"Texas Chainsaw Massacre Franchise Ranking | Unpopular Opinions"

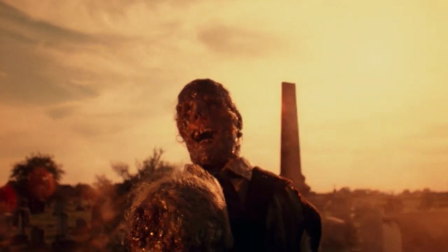I've always liked voiceover news reports like this one because it helps us to get into the action a lot quicker without having to have a log set up.
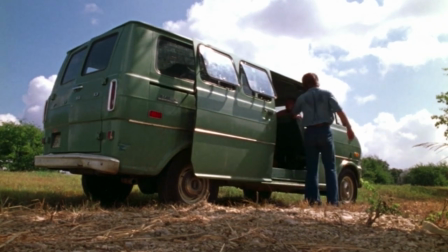We figure out that some pretty crazy stuff is going down in this area and these kids are walking right into the middle of it willingly.
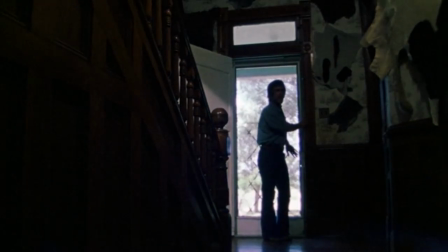Here are a couple of my standout moments in the film. First is the first kill.
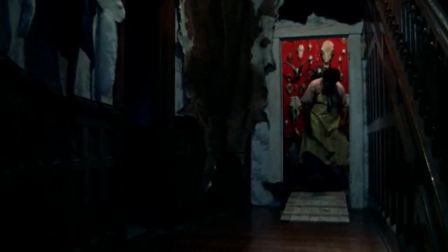Leatherface bashes Kirk's head in which seems like forever for poor Kirk who ends up having a seizure as he's being killed. When he's finally dead, the door slam of the metal door along with the music was such a moment.
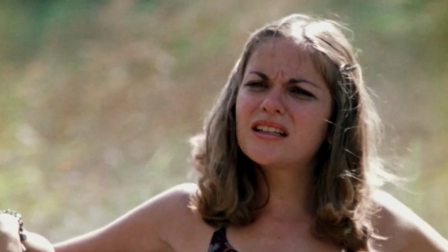It was then we knew we were going to be in for a good and messed up ride.
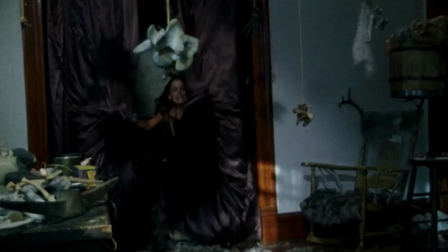Another one is when Pam walks into the kitchen and sees all of the horrible things lying around.
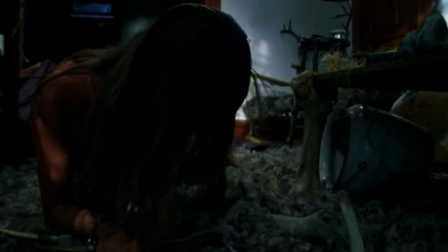This shocking reveal didn't need camera tricks or crazy transitions.
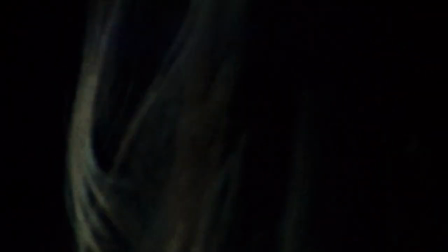The close-ups, the imagery, and the music were enough to disorient us just like Pam was.
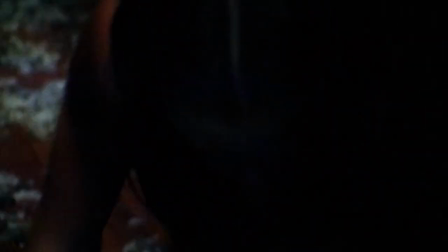The tension is constantly being built throughout the film. One example is Pam's back being exposed and her eyes constantly being drawn to it.
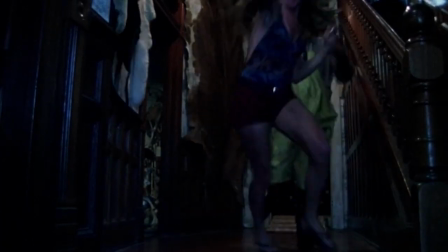It's hard not thinking about what could happen to a girl's exposed back in a movie with the word massacre in the title.
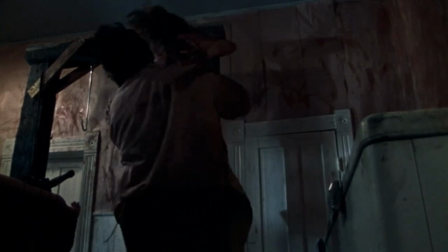And sure enough, her back gets a hook right through it and this event becomes a staple in the franchise that we see many times. The Texas Chainsaw Massacre was a turning point for slasher films without having to show all the gore. The set design, the atmosphere, and the tension really made for a visceral experience.
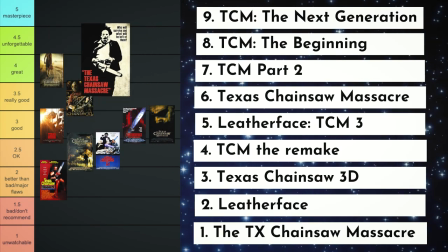The OG Texas Chainsaw Massacre earns four and a half rainbow skulls out of five. Well there you have it folks my ranking of the Texas Chainsaw Massacre franchise. Let me know down below what your ranking list looks like or give me your top three films in the franchise. Well, thank you again for joining me today, fellow Stardust. I appreciate you being here with me and hopefully I see you this Saturday at the double feature screening in the Mutant Theater or I'll see you at the premiere of my review of Bad Milo. So if you haven't already, go ahead and hop on the Rainbow Fright freight train and hit that subscribe button along with the notification bell that way you'll get notified every time I upload a new video I hope I see you next time peace